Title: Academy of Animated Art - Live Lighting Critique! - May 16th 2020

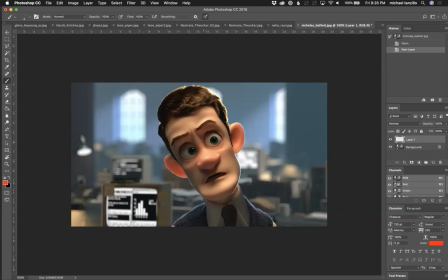(24:46)
The coolness of the background is really creating that warm character to pop forward. Good stuff there. The screens are too contrasty. I would take those back a little bit. It will just allow them to kind of sit back in the space. Just go ahead and do that.
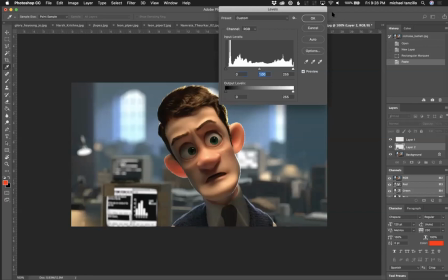(25:10)
Let's do it this way.
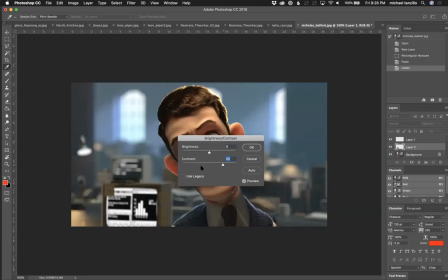(25:14)
Super janky way of doing that. So a little bit less contrast. I'll probably do that again.
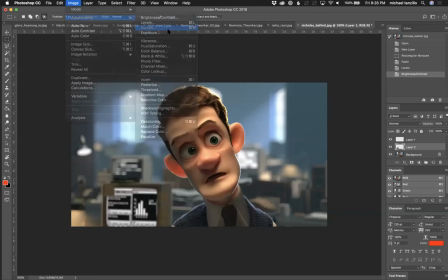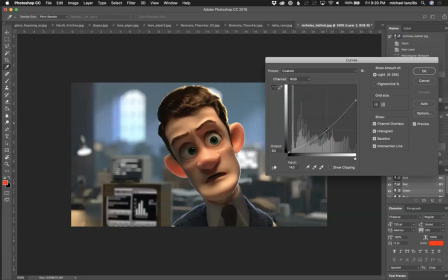Overall, the brightness can be there. Just want to take down the highs there. And really kind of set those back into space a little bit.
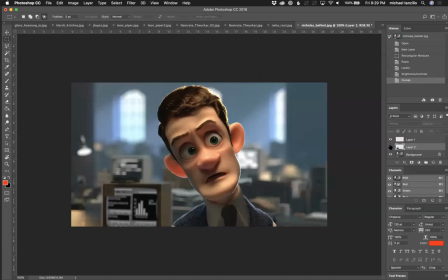(25:50)
Maybe something a little bit along those lines. See, now it kind of sets back into space a little bit better. And then the other thing, that's not really helping to see that edge. And then the other thing that I would do is, you've got this post-it note here on the screen.
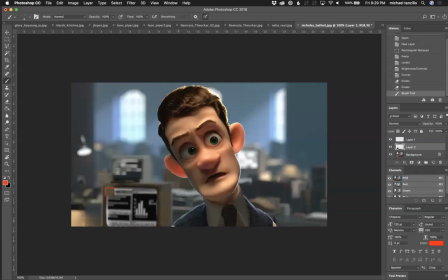(26:09)
See if you can get some see if you can get a little glow, some subsurface scattering there. On the character, I've always liked the guy's hair. I think that's working out really well. The rim is causing a little bit of an extreme glow on the subsurface scattering on the ears.
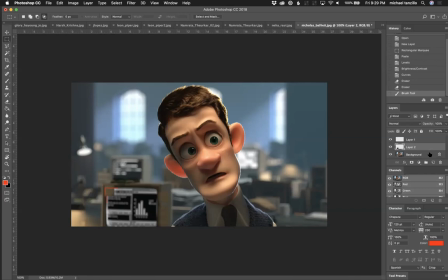(26:24)
It's not bad. It's just tone it down a little bit in this lighting scenario. And then for the eyes, the eye dings are a little bit small.
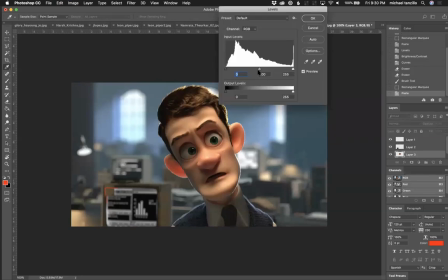(26:33)
I would work on making those a little bit bigger. And then for the eyes, I think we can go brighter on them. Let's see.
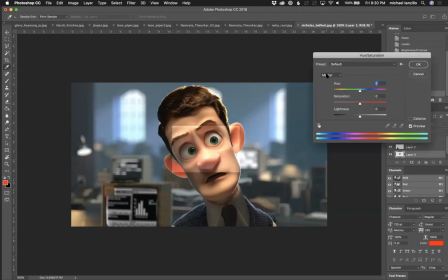Some of that, and then let's see if we can play with some of those green a little bit too much.
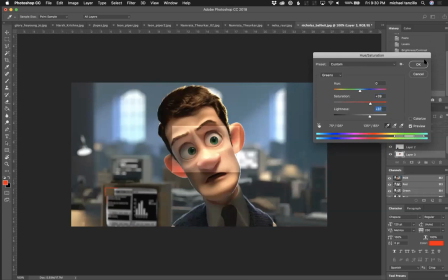(27:06)
Try this for the eyes.
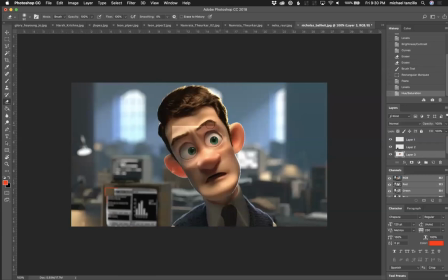Okay, let's take a look at that versus that. I think this about this value will feel him like they don't feel buggy. They don't feel like they're bugging out of his head, but they're definitely reading a little bit better.
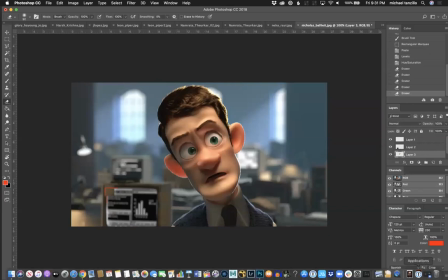(27:34)
I think that you could do for about that value there. But overall, this is looking like a really good scene. Like, I'm really excited about this one. I think this one could be a really nice potential for you, because you've got, again, some compositional elements that are working out well.
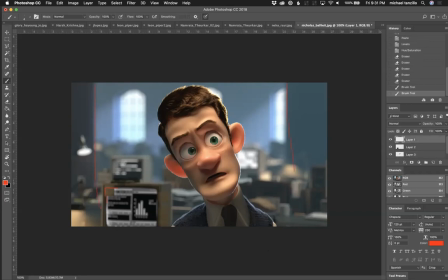(27:49)
Like, look at these kind of pillars that are framing everything in. The detail, the time that you spent building this office environment has been really great, and it's going to pay off for you, even though it's out of focus.
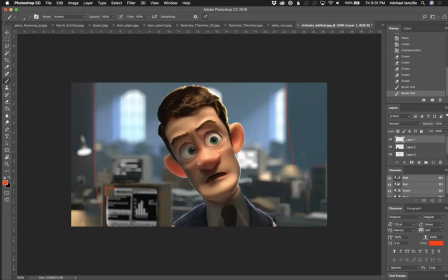(28:04)
Like, you can still see a lot of dynamic elements back there. So you should be proud of that one. All right, Sandapan.
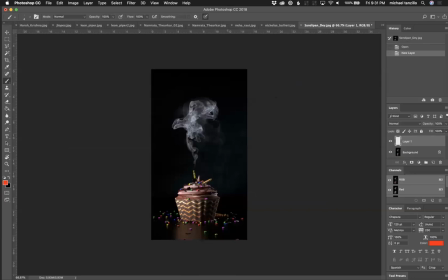(28:11)
So I think we can use some more subsurface on some of this stuff. I like the lighting. I like the layout. I like the aspect ratio is looking really good. The gradient on the background is looking really nice. The reflection doesn't match necessarily this.
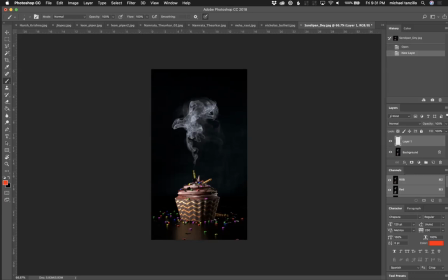(28:29)
It's a little bit diffuse. I would brighten up this reflection and get a little bit more shaping in there. But it's just like there's some secondary elements that are missing from this.
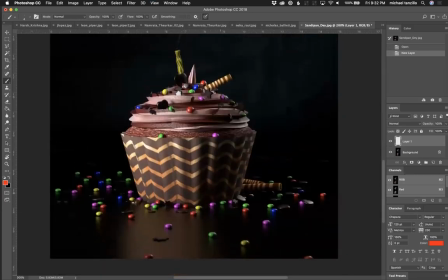(28:40)
Let's kind of just zoom in on here. Like, I would expect there to be more bounce light up in here. I'd expect...